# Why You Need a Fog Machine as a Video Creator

When you start creating videos, there's some sort of progression when it comes to video quality.
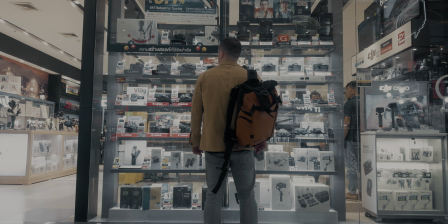(0:04)
Like at first you think that you have to upgrade your camera to get better quality, but then you eventually recognize that it's not that much better,
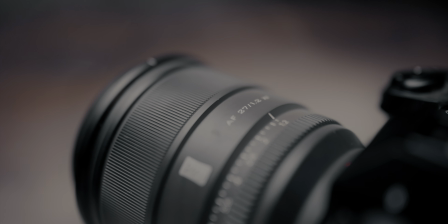(0:10)
so you start investing in better lenses, and there you already notice a big difference,
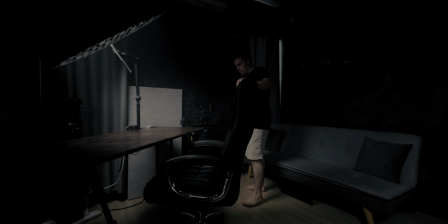(0:14)
but it's still not where you want it to be, so you eventually figure out that lighting is really important. But in some of your shots, you notice that there's still something missing. And that's the point where I've been for quite some time. I knew all the time that there's a tool out there which would really benefit my videos, but I've been sleeping on it.
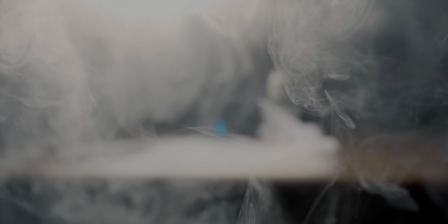(0:33)
I just didn't get it, and that tool is a fog machine. So in this video I want to show you what fog machines can do for you, why they make your videos better, and how to use them. I'll also show you the fog machine that I use, but most of the stuff counts for all fog machines. So let's get into it.
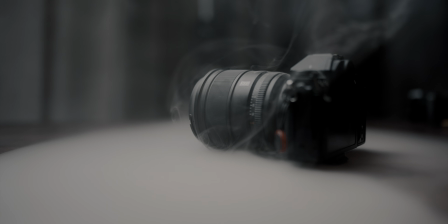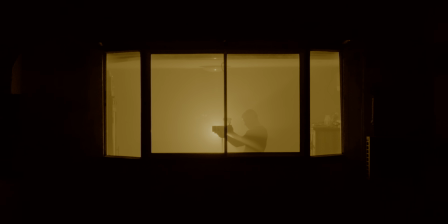So let's get straight into why you should use a fog machine and how it makes your videos better. I would personally break it down into two use cases. There's at first creating atmosphere in your shots, and there is also adding certain effects.
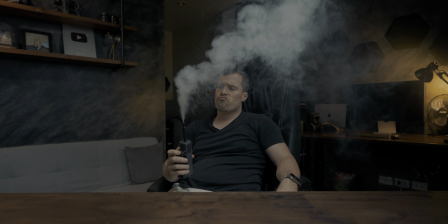(1:18)
And what I mean with creating atmosphere is simply that you spread the fog equally in your room.
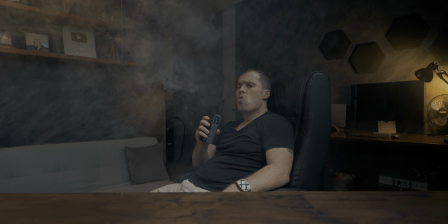(1:25)
Depends a little bit on how much fog you add.
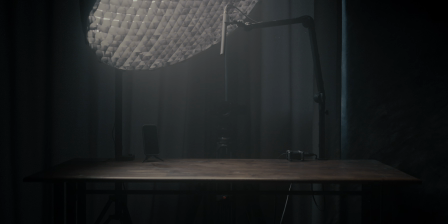(1:27)
Like if you add a lot of fog, for example, that creates a rather vintage vibe, like if you would sit in an old building that's super dusty.
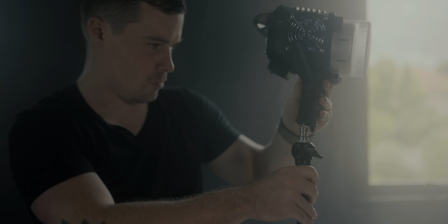(1:35)
And only adding a little bit of fog makes the effect less obvious, but it helps a bit to make your highlights and also shadows to a certain degree look smoother. That looks a bit more organic, so I personally prefer the look of fog over mist filters. But I must say I use them a lot together because you get this really nice glowing highlights, but you also get this nice volumetric fog effect then. But you can also use it to separate the background even more from your foreground.
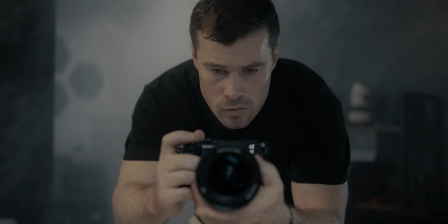(2:01)
Let's say you have a foreground object and it's really close to your camera and you have a lot of fog going on in the background.
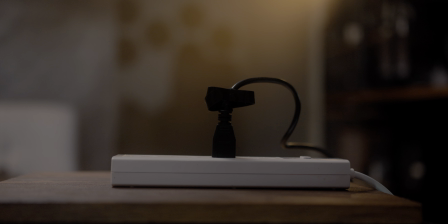(2:08)
You get a naturally smoother look in the background as in the foreground. You have the super sharp object in the foreground, but the background is pretty smooth then. And that is a great enhancement, especially if you already use a strong out of focus background, because it makes it even smoother, but not in the same way as the defocusing of your lens works. And aside from creating atmosphere and making the background look smoother, what it also does is something I never heard about before, and that's creating more volume.
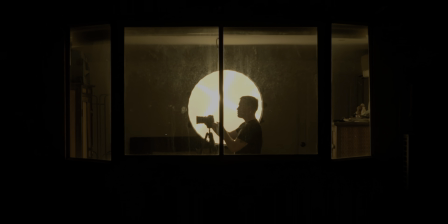(2:37)
And that came in handy when we got this shot here. You can see that in the first one it doesn't look that good, but then 2 weeks later, when I finally got the fog machine and I figured out what it can do, we used that to create volume there.
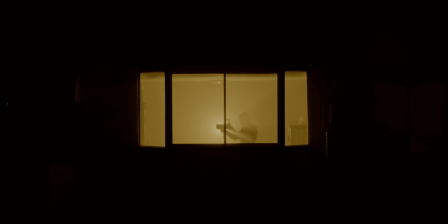(2:51)
Like we sprayed the whole room, made it really dense, and then we got the same shot again. And there you can directly see the difference. The whole room appears to be orange now because we add volume to the light. So as you can see, just by spreading the fog equally in your room, you can already make your videos look a lot better. But that's not all. You can also use it to add certain effects, and the first one is making light rays visible.
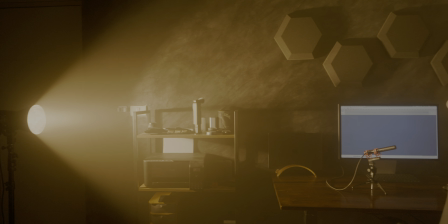(3:15)
Now you also usually do that by spreading the fog relatively equal, but in my opinion that's more an effect because it makes it obvious that there's fog in the air. And maybe you asked yourself before, why do certain creators always have this effect? Are they just lucky that there is something in the air or so? Or is it that they added it on purpose? And I can tell you they most likely added it on purpose by using a fog machine. It just makes shots more interesting. And then there are the other two effects that I want to show you here, and they are more locally. Like you don't spread the fog equally in your room anymore.
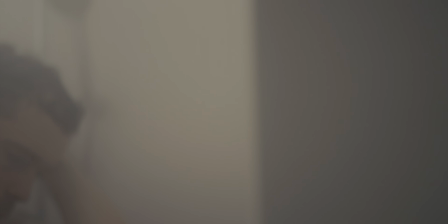(3:46)
And that's at first that you use it to emulate natural fog.
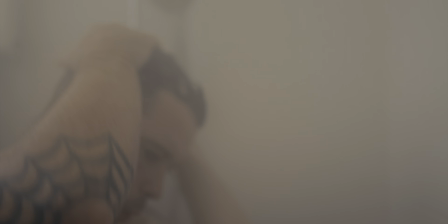(3:50)
For example, I shot a sequence under a hot shower recently and I wanted to show that the shower is hot.
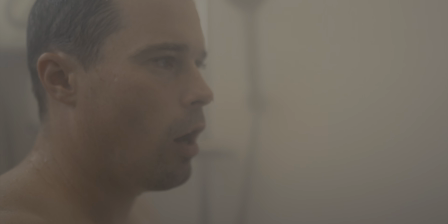(3:56)
So I used the fog machine there to also add steam to the shower sequence,
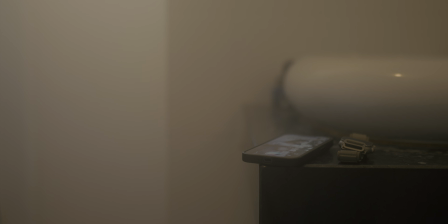(4:02)
and it instantly looked a lot more like it was a hot shower. But that's only one example.